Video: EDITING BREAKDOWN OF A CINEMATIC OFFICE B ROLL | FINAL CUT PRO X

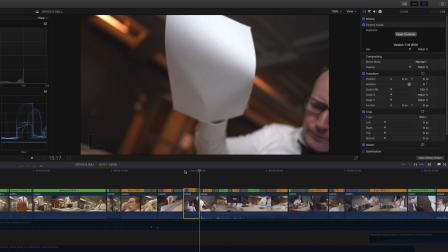And then at the end of the clip, I sped it up once again and also tried to time the movement of
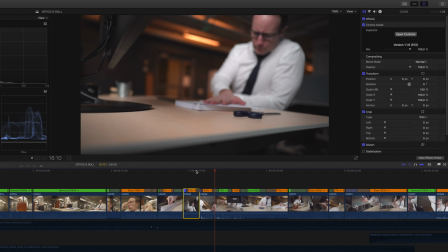his hand smashing the paper so that in the next shot, it's gonna be the exact same movement,
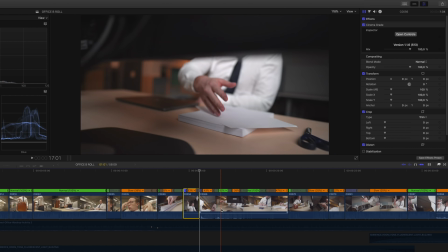but from another angle. And that helps to like hide the cut that we're doing
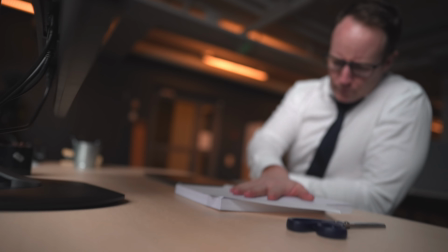because we are cutting on the movement of our actor in this case.
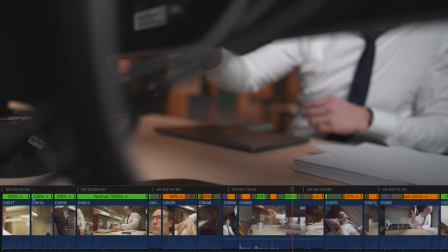And the next clip was so incredibly hard to do because like I wanted to get the shot of Jonas slamming down
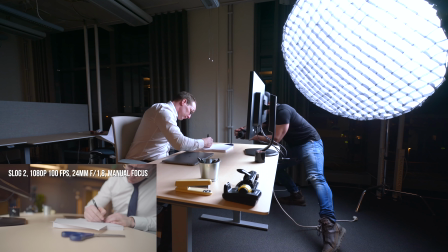the paper and then go behind the monitor all the way over to the pens and then back as he's signing the paper. And that was like a really painstaking process. I don't think we did a bunch of takes on that one.
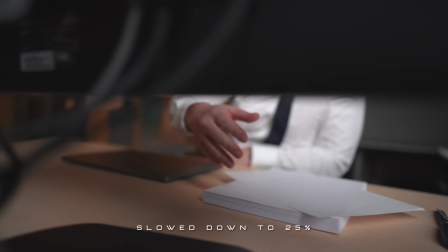But since we shot everything in 100 FPS, we had the possibility to slow things down and make them look a little bit more epic in the final result.
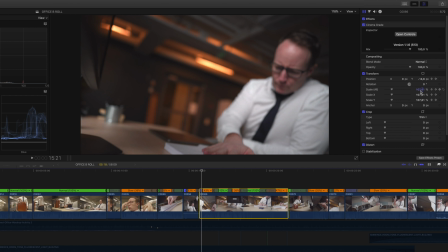So in the beginning of this clip, it's moving a little bit faster and it's also zoomed in to 135%. And moving frame by frame, you can see that it gives us this like almost a vertigo shot once again,
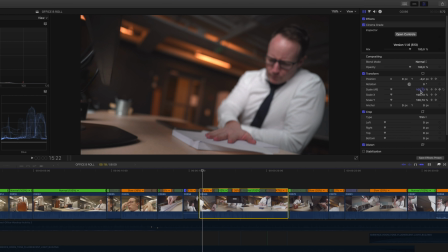because we are zooming out as Jonas is moving closer to the camera.
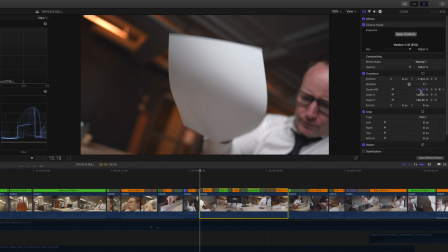And by doing this, it actually makes it feel like the movement is bigger than it actually is.
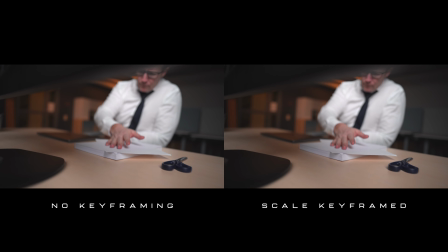So playing this back, you can see right here that I'm not moving the camera as much as the final result makes it seem,
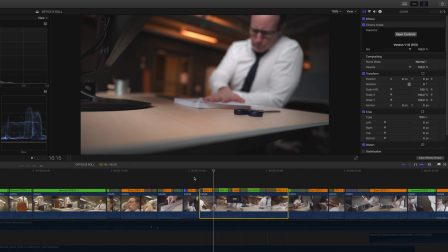but when we're keyframing, it looks like I'm moving a whole lot. And then as you can see here, there's this gray area on whenever I'm doing any kind of speed ramps,
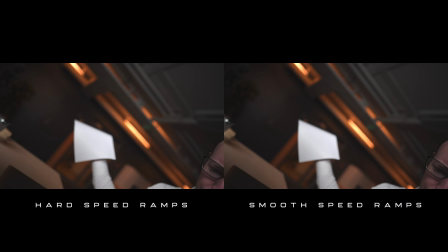and this is to be able to smoothen out the speed ramps and make them look like they're actually like fading in and out, and not just like something that you turn on or turn off. And that is really important when you want to make smooth looking shots with your edit, basically.
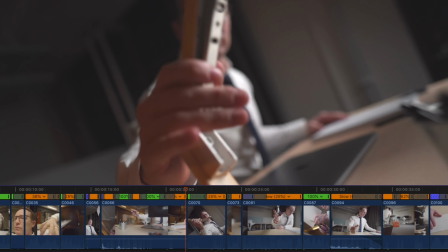And to be able to get this shot in focus, what I did was that I set the focus on the stapler, and then I knew what kind of distance that I needed to keep to the stapler when Jonas was grabbing it and lifting it up.
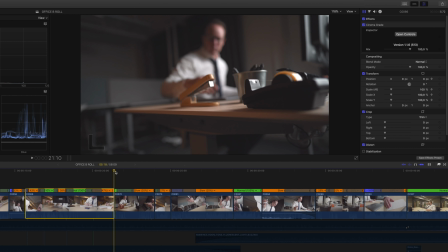And in the beginning of the clip, we're playing it back at 100%,
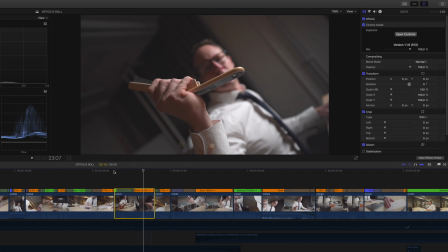and then I slow it down to 25 to make it feel more epic when he's like opening the stapler. And I also wanted to time the opening of the stapler to the music and the beat that we had on the actual sequence. And the reason that I do that is because it usually gives you a more like epic feeling, and it gives the entire video a little bit better flow all the way through when you do that. But you shouldn't like get used to only time your cuts to the beat of the music, because sometimes you can just cut wherever and still look good anyways.
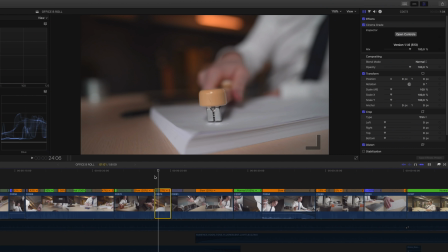So in this clip, we did the same thing. I set the focus on the end point, and then we moved back and Jonas was slamming it down, and I let it play back at 100% in the beginning and then slowed it down to 27%.
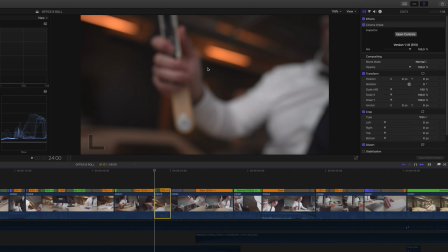And instead of adding like a handheld shake effect, I actually slammed the camera into the table, which gives us this like super... It's not something that I recommend you do, because slamming your camera into the table is not good for your camera, especially if you have a camera with IBIS.
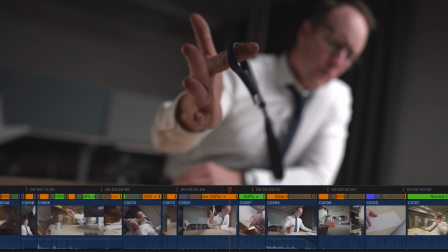This shot is probably my favorite in this entire sequence because I think it looks so cool when it's like spinning the scissor like that.
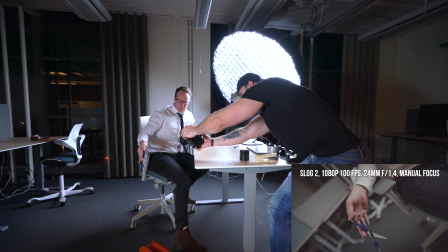And we had a lot of like wondering or thoughts or like
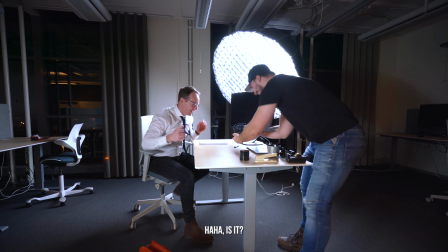trying out trial and error when like how he was supposed to spin the scissor to make it look the best way.
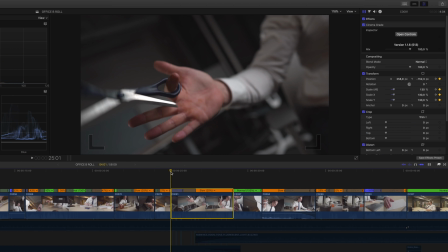So in the beginning of the clip, I sped it up to
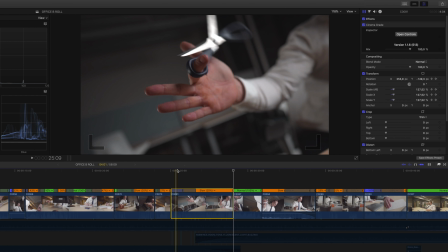117% so that it feels like the scissor is coming in fast and then slows down as it's passing the camera, basically.
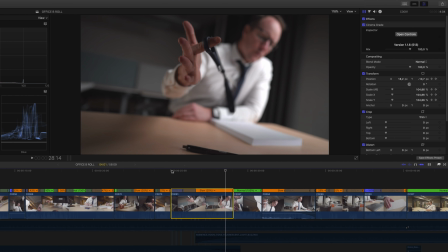And then another thing that I did on that clip was that I played around with the keyframes of the scale once again.
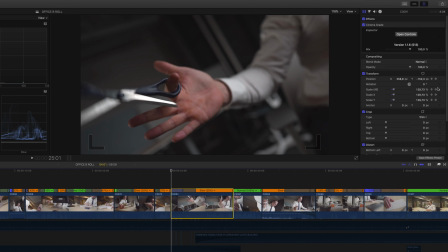So I both adjusted the position and the scale of the clip. So it basically starts out at 129%, and then during the entire length of the clip,
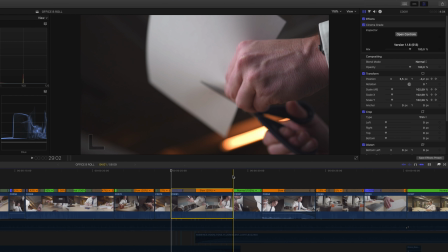it goes back to 101%.
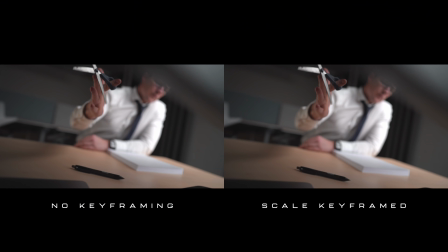So it basically gives us this feeling of that the camera is moving away from the scissor while still maintaining focus of the scissor, which is pretty cool and actually kind of a neat trick to use when you're shooting a lot of stuff in manual focus.
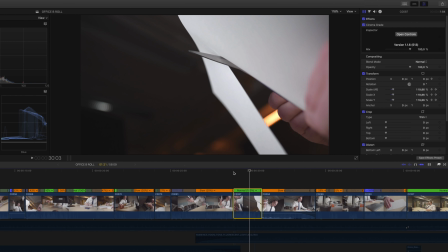For this shot, I use some keyframing off the scale as well, so that it feels a little bit like a vertigo there as well.
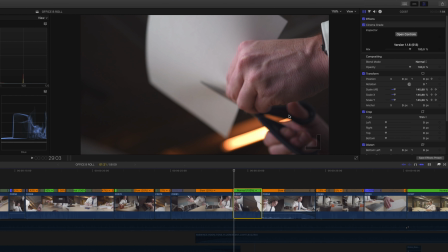So it starts out at 145% and then ending is around 100%.
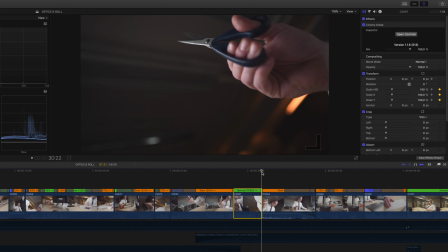So it goes from being a little bit zoomed in and then zoom out at 100%. And then I use the same technique on this clip as well.
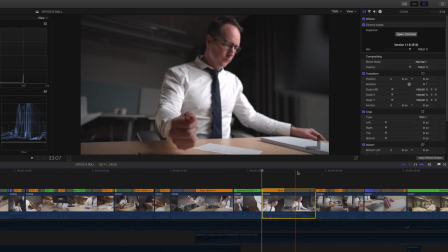Zooming in starts at 149 and then moves all the way down to 100 when the clip is ending.
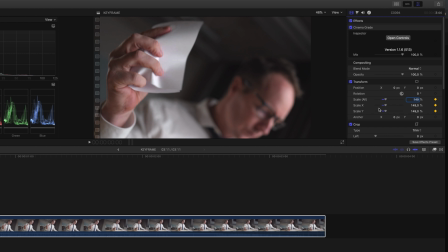And to be able to set a keyframe, you just set the keyframe here and then drag it down all the way to the end of the clip and set another keyframe.
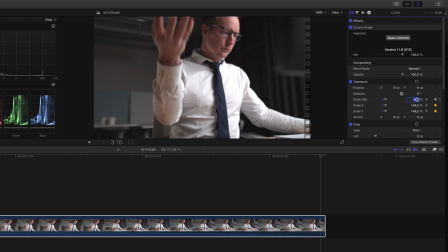And again,
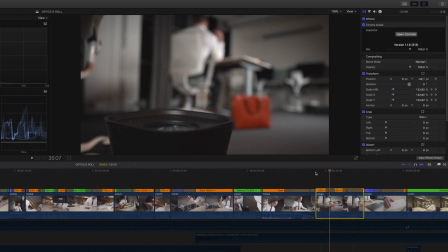same technique used on this clip as well to make sure that it feels like the camera is moving slightly backwards and revealing more of the shot. And then I adjusted the speeds of the clip so that it would feel like everything was going in one take, but we increased like the speed when the
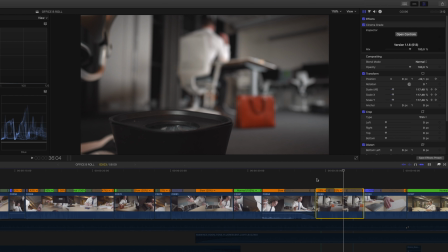paper was going out of frame, and then slowed it down once again.
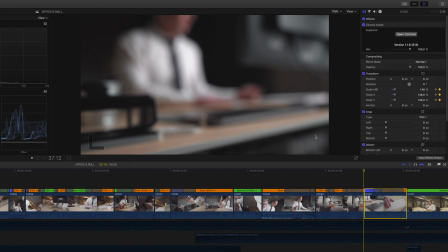And what we did with this clip was that we set the focus and everything for this particular scene,
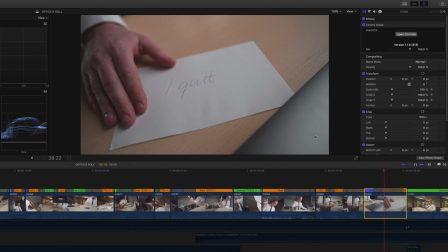and then we started recording, and then I moved the camera back so that when we jumped into post,
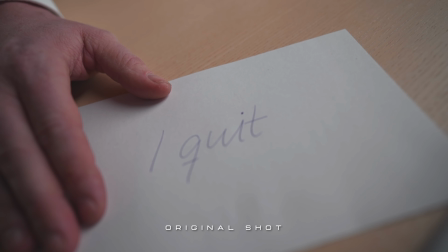the only thing that I did was that I played that in reverse and then adjusted the speed of the clip so that it would feel like the camera was moving in towards the node instead of like going back from the node.
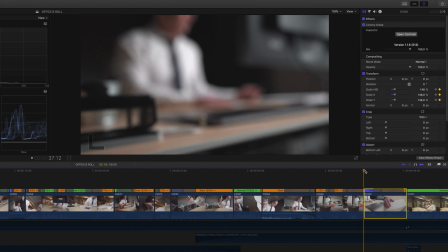And I also used a couple of keyframes in this clip as well to make sure that it feels like it's
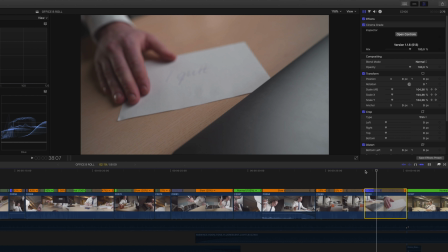going like a little bit of vertigo shot in this too. And if you want to hide the use of keyframing your scale off the clip, then a really good way to do that is to do that when you're doing any kind of speed ramp.
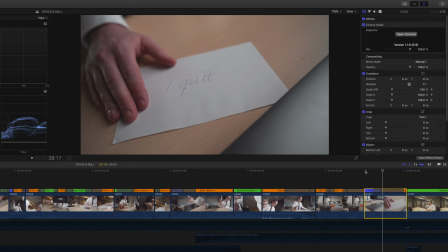So looking back at this, you can see that when the clip is going a little bit faster, that is when I'm zooming out.
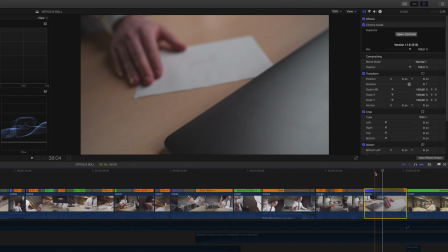And then when it starts to go slow again, that is when it's back to its original size.
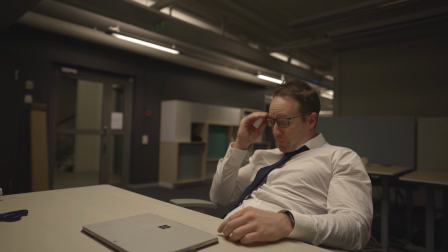And then as for the last two clips,
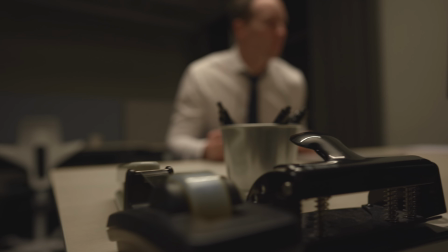we just shot it manual focus and 25 FPS and had the same exact color grading as we had in the clips before.
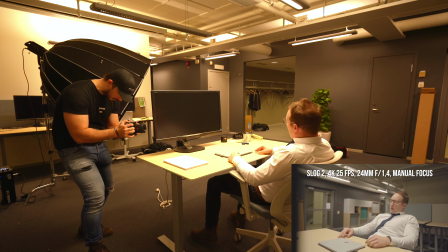And thinking back at it, we probably should have shot all the clips with this kind of color grading straight away,
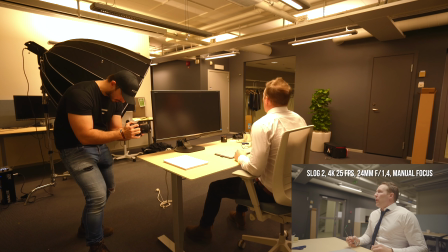because we actually shot this the last thing we did when we shot the sequence.
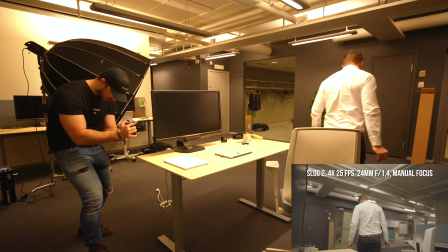So we had to rig everything back as it was supposed to be, and yeah, it was kind of like painstaking process, but you always learn something, right? Yeah, there you go. That is exactly the way that I edited that sequence. I really hope that you enjoyed this video, and if you did, please do give it a thumbs up, because that would be highly appreciated. And if this is your first time watching me, then you might want to consider subscribing, because I would love to see you here in the next video. And yeah, that is gonna be it for me and the editing breakdowns. And I will probably drop one more video before I go on vacation. I'm not entirely sure. Peter from Sweden. Goodbye.